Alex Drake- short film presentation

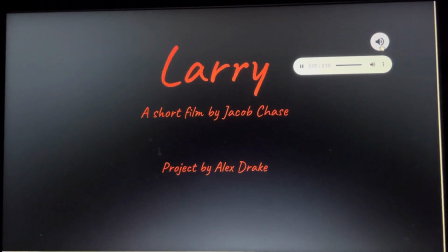[0:00]
So, the short film I chose was Larry by Jacob Chase.
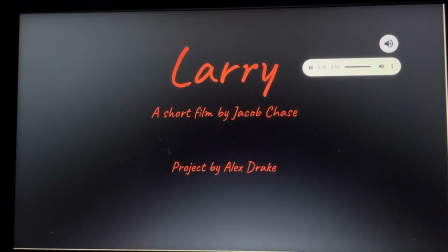[0:06]
It was made in 2017, and it's a horror film.
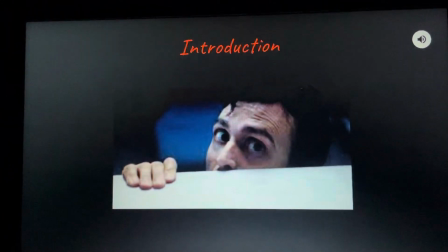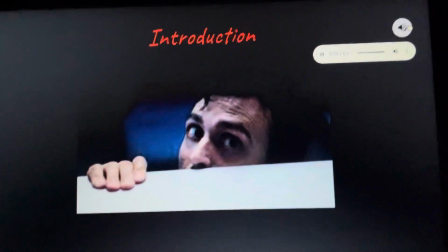[0:15]
So, the short film follows a man, and the man is working at a toll booth in an empty parking lot in the middle of the night,
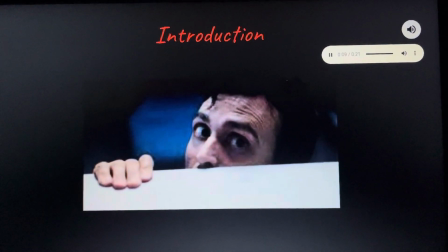[0:22]
and he checks the loss of found and finds an iPad. on the iPad
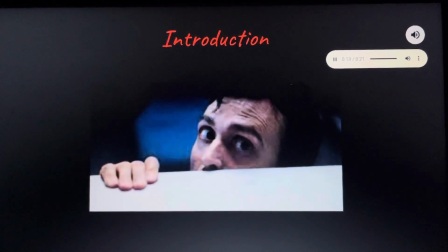[0:27]
is open to a story about a monster named Larry.
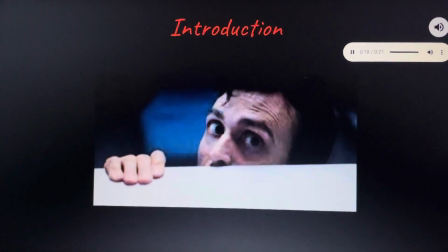[0:32]
When he starts reading the story, strange things start to happen.
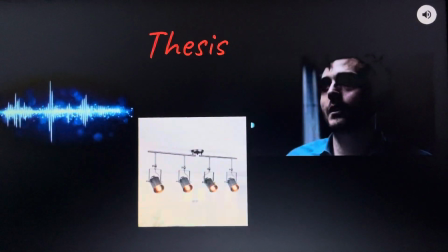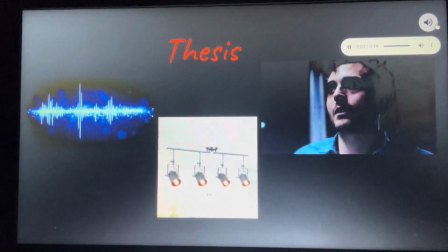[0:42]
Jacob Chase does a great job using film elements to make the story scarier.
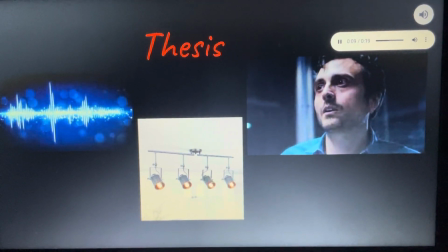[0:48]
And three elements that he uses are the use of lighting, the use of sound effects,
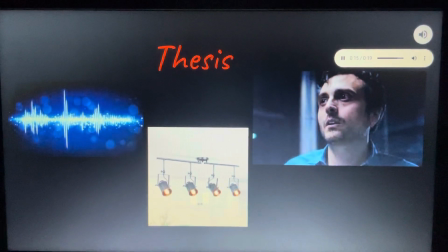[0:54]
and close-up shots of both the main character and Larry, the monster.
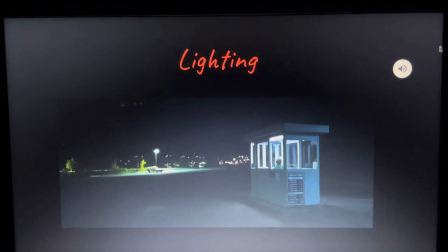[1:04]
Chase uses lighting to set the dark, isolated setting of the film.
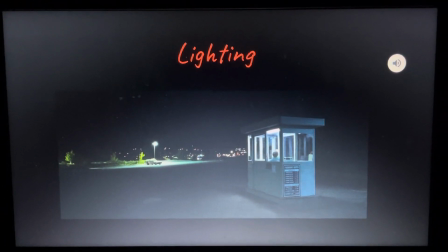[1:08]
As seen here, the light in the toll booth is dim, with a single streetlight over the only car in the parking lot,
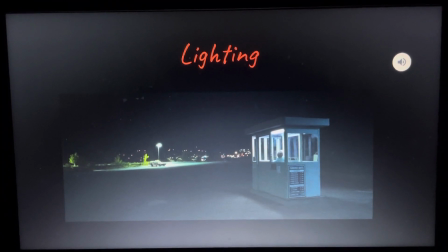[1:15]
showing that the main character is basically alone.
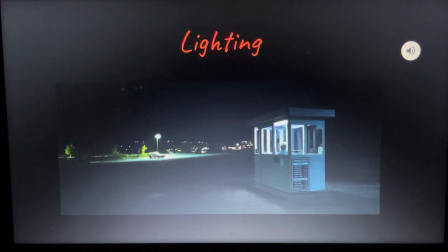[1:18]
Later in the film, Chase makes the lights in the booth flicker on and off when Larry is near, which builds suspense.
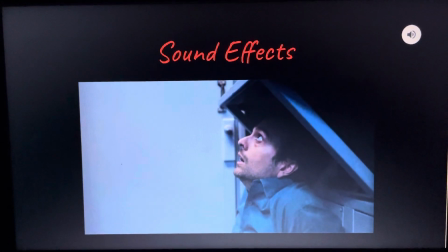[1:27]
Chase also uses sound effects to further build suspense than the feeling of isolation.
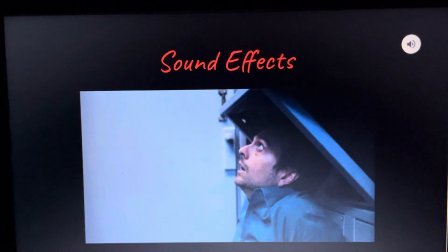[1:33]
The sound of cicadas in the background show how quiet and isolated the main character is in the dead of night,
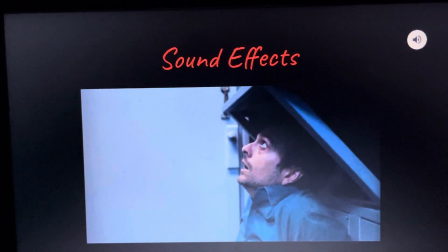[1:39]
and the sound of his heavy breathing and the light flickering work to build suspense as they show he's scared.
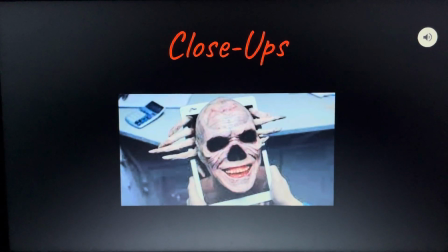[1:50]
chase uses close-ups to show the fear in the eyes of the main character to build suspense
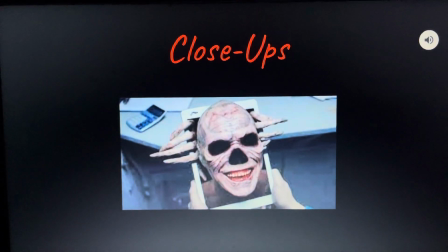[1:56]
he also uses a close-up for larry's jump scare at the end the jump
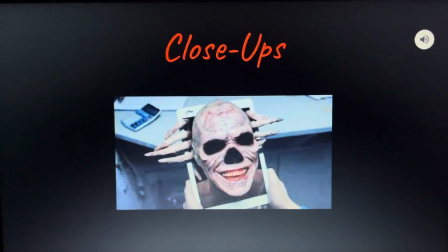[2:01]
scare that the entire film had built up to in
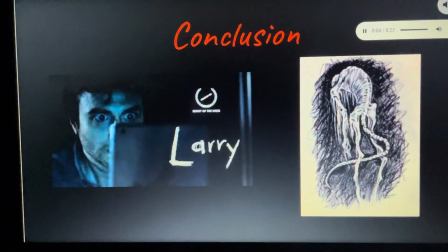[2:09]
conclusion chase masterfully used the film techniques of close-up dim flickery lighting
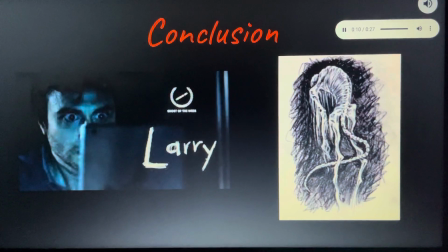[2:16]
and audio effects to create a feeling of isolation and build up suspense until the final jump scare.
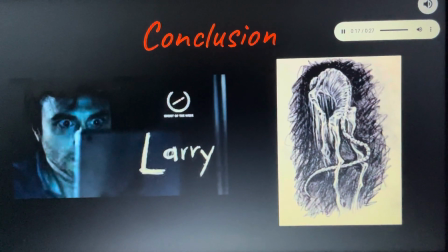[2:23]
The film was professionally done and succeeded in what it aimed to do. Give me as the audience a jump scare.
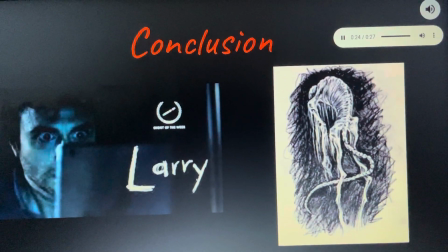[2:31]
And Chase's elements helped in doing just that.